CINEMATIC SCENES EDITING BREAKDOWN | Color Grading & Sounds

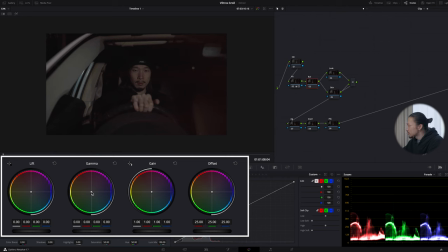[4:19]
So I'm just gonna move this gamma to kind of magenta side. So watch carefully, this parade, this blue parade. So I'm just gonna go up just like this. And also this lift, this part, I'm just gonna going down
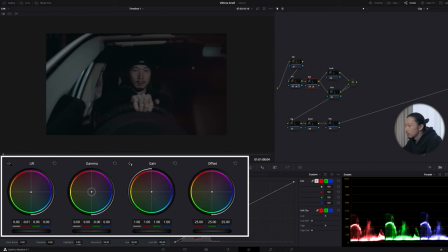[4:39]
and adjust this gamma a little bit. Okay, I think this looks much better.
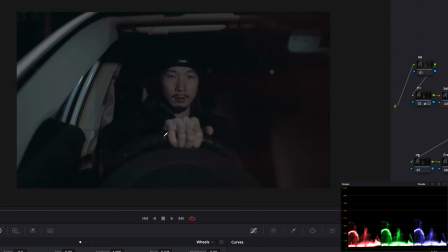[4:47]
So this is before, after, before, after.
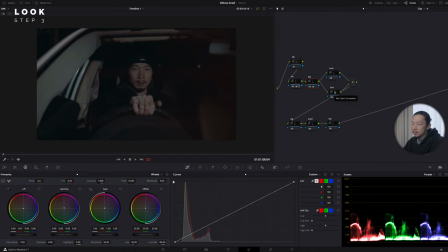[4:51]
So next, let's give it my taste to this image by this look node. So like I said in the last video, this scene represents the mystery and thriller. So I want to use green power to express that feel.
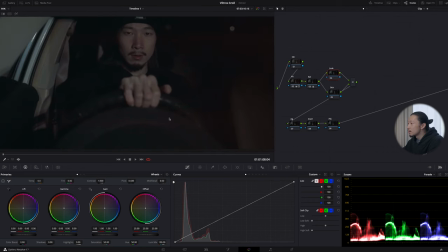[5:05]
So zooming into the shadow, there is still red and I want to get rid of them.
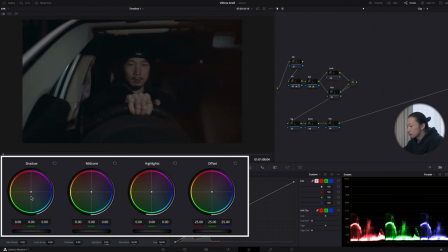[5:10]
So I'm going to move this log shadow to green side to reduce the red from the shadow. So it's very easy. I'm going to grab this point and going down. Make it look good. Before, after, before, and after.
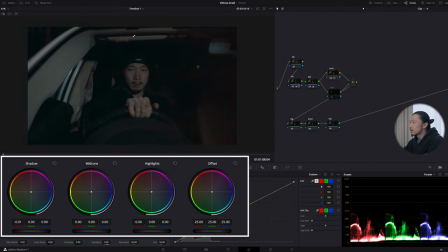[5:27]
And overall, I want to shift the color to green more. So using this mid-tone, and I'm going to move this to green side all the way.
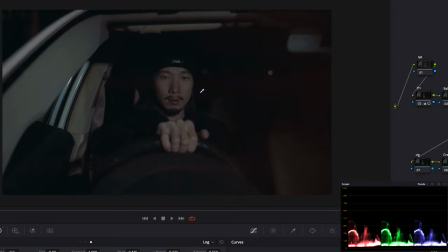[5:40]
Just like this. So this is before, after, before, after.
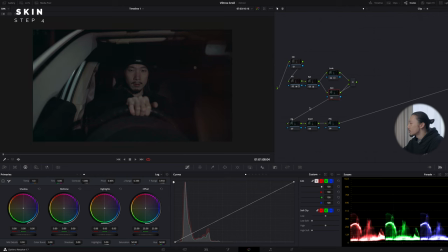[5:46]
And here, let's save the skin tone. So I'm going to use this window and circle window. I'm going to cover face and this hand. Just like this and make it softer,
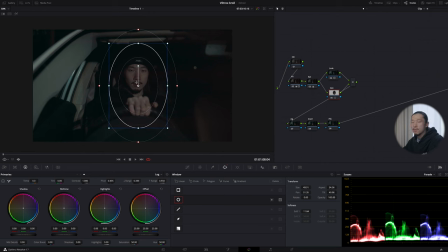[6:02]
and no need to track it because the face doesn't move that much, so I think this will work without tracking. Okay, and going to qualifier, hit the shift plus A to highlight and sample the
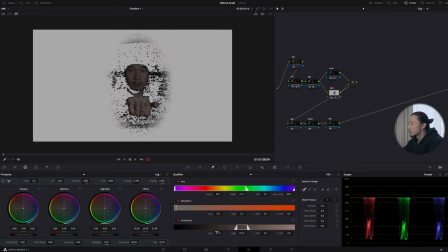[6:15]
skin just like this and start selecting on the face. I think it'll be easy just like this. Okay, so add a denoise and blur radius.
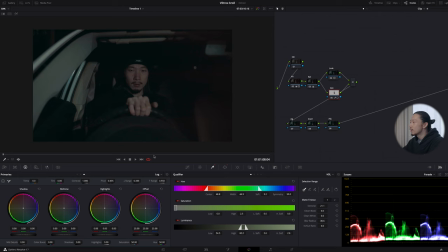[6:32]
Okay, hit shift plus A to go back to a normal image. So once I did the qualifier process,
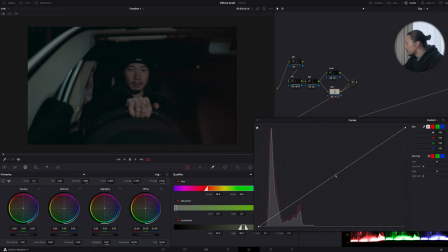[6:38]
I'm gonna go to curve and make point on middle and shadow. I'm just gonna bring the middle up just like this slightly because I don't wanna, you know, make it obvious.
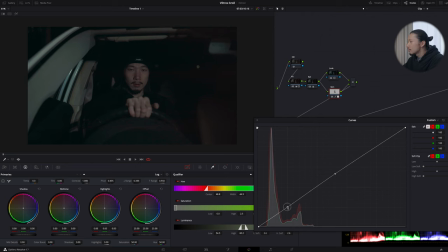[6:54]
I wanna make it natural, and also bring the shadow down to give it a little bit of shadow on this face just like this. And moving to hue versus hue, and I want to shift this red to yellow side because now face,
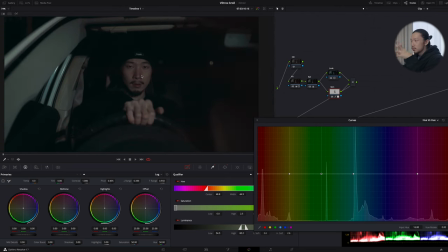[7:12]
you know, pops out too much, you know, make this face, you know, go along with the total vibes.
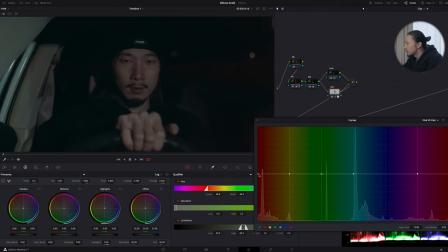[7:18]
So I'm just gonna zoom in a little bit and shift this red to yellow. If I do like this, you know, it'll be like this, but finding a sweet spot, which is around, I guess, here.
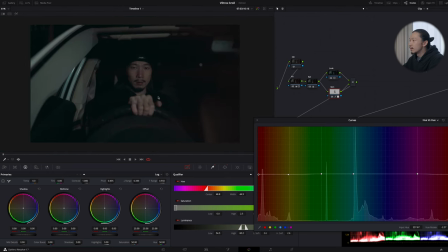[7:36]
And it fits in the, you know, total vibes right now. And also to make it more like a mystery, you know, serious stuff, going to hue versus set, reduce the saturation from this red and yellow.
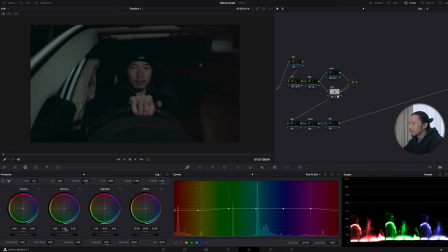[7:53]
Okay, it looks good. And at the final process of this skin, I'm gonna lower this mid-tone detail to make it more, to make this face more creamier. Just like this. Now it's too rough. Okay, good.
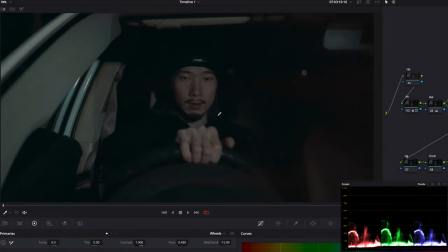[8:07]
So this is before, after, before, and after.
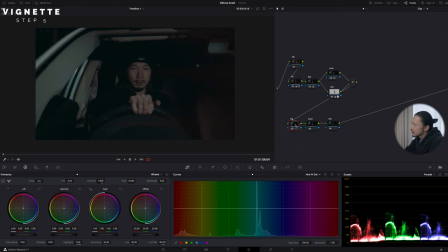[8:13]
Much better. All right, so here, this vignette node, I'm gonna relight the scene. So again, using this window tool and circle window, and this time I'm gonna do something like this.
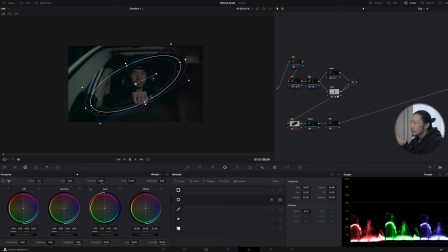[8:24]
So, like I said in the, you know, shooting video, the light is hitting from this side, right? And by the Ninja 200 LED light. So the light direction is from here to here.
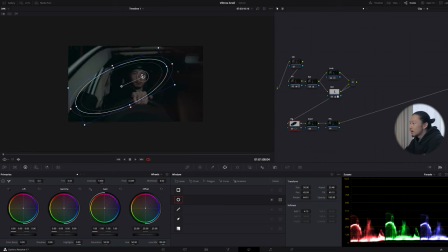[8:39]
So I wanna, like, you know, emphasize that light here, cover the light line and like this. So the light hits the face and make it softer.
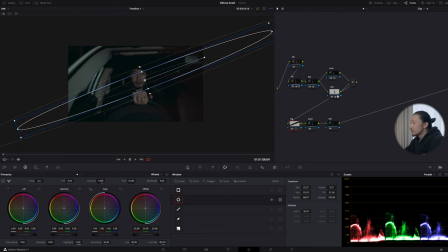[8:54]
Just like this, and going to curve, bring this up.
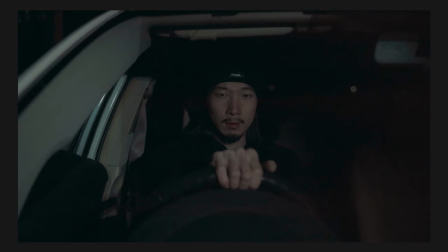[9:01]
Something like this. Before, after, before, after. Now it's more dramatic. So here, the important part of this kind of low light scene, which is noise reduction.
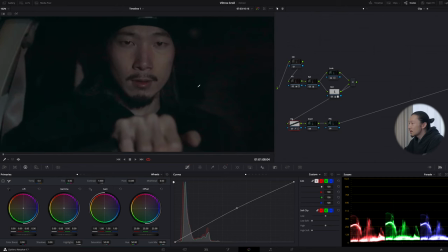[9:14]
So now zooming to this image, there are a lot of noises and some colors are broken right now.
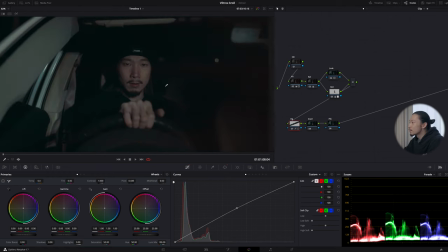[9:21]
So I wanna get rid of it. So using noise reduction right here.
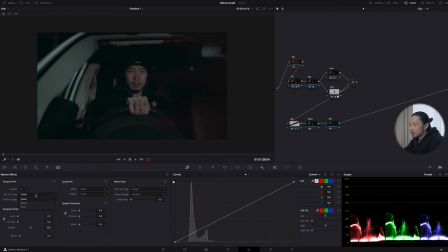[9:26]
So I'm gonna change frame to 3, and motion type is better, the motion range is medium, yeah. Most of the time, 3, better, medium, work, good. But if the scene has a lot of motion, you wanna change this motion range to large.
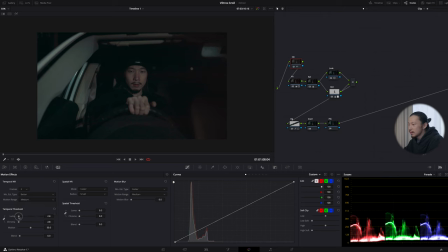[9:42]
So threshold, just keep it under like a 10. So I will do like 5 and 6.
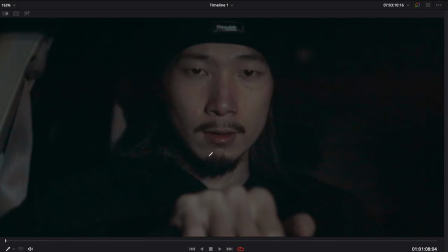[9:50]
See, already much cleaner. So this is before, a lot of noises, and after, much better.
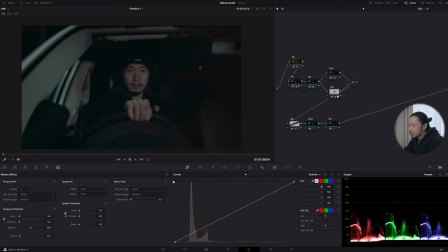[9:57]
And also I'm gonna uncheck this and only using this chroma. See, I will do something like this will work. Okay, so next I want to give it extra film look texture, so I will apply the film grain.
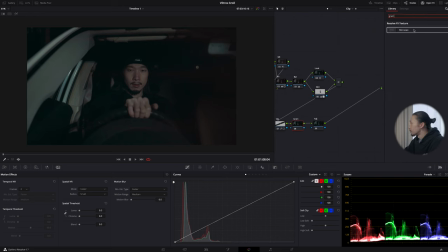[10:15]
So just search grain and apply this on grain node. So basically you can choose whatever you want, but I like 60 mil. I just want to change those a little bit. So let's say change grain size a little bit smaller, just like this.
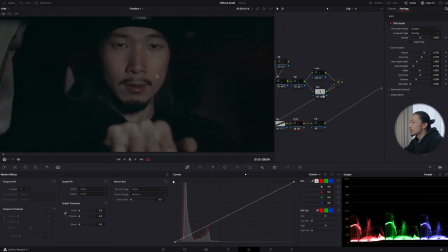[10:32]
But that's it. So let's check it out. This is before
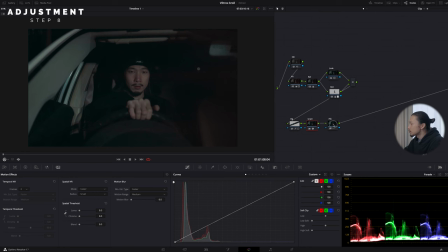[10:39]
and after. And at the last, I will do the small final adjustment on this adjustment node. So basically take care of the contrast again right here. So I'm just gonna only use this curve.
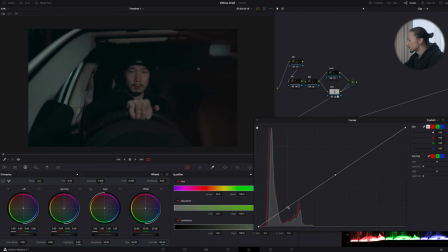[10:52]
So I'm gonna make points on middle and shadow. So first I'm gonna pop this middle up a little bit. Basically this is for the face. So I'm just gonna go up just like this.
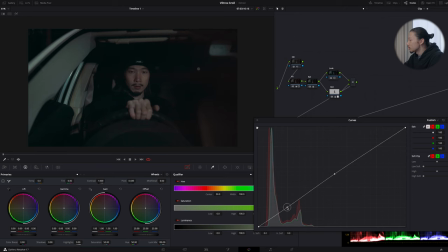[11:06]
Okay, and bring the shadow down a little bit. Good. And this is the key. Bring this lowest shadow up. Okay, just watch carefully around this image.
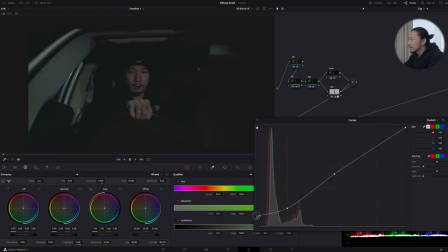[11:23]
So if I go like this, you can get that kind of faded black, you know what I mean? But this is obvious. So I'm gonna find a good spot. What about like this?
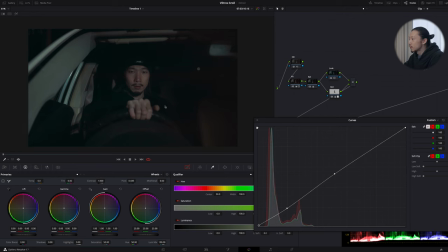[11:38]
So this is before. Kind of flat, but after, more like natural, you know what I mean? Especially this shadow part. I think I can go up a little bit more like this. So I think the combination of this faded shadow and film grain is, you know, is the golden, like the golden for film look. You know, this is my personal preference and opinion, but I like those combination.
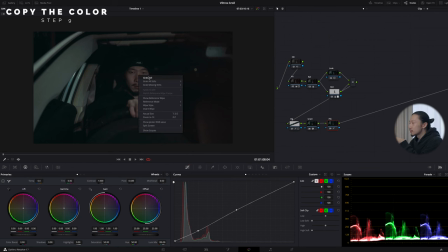[12:11]
So now I'm done with this scene A, so I'm gonna right click on this and grab still and going to the scene B here.
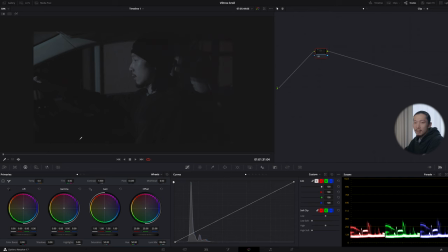[12:20]
So what I'm gonna do is to paste the color grade I copied on this. So to do that, go to gallery and right click and apply grade. So once I do this, the color is so weird.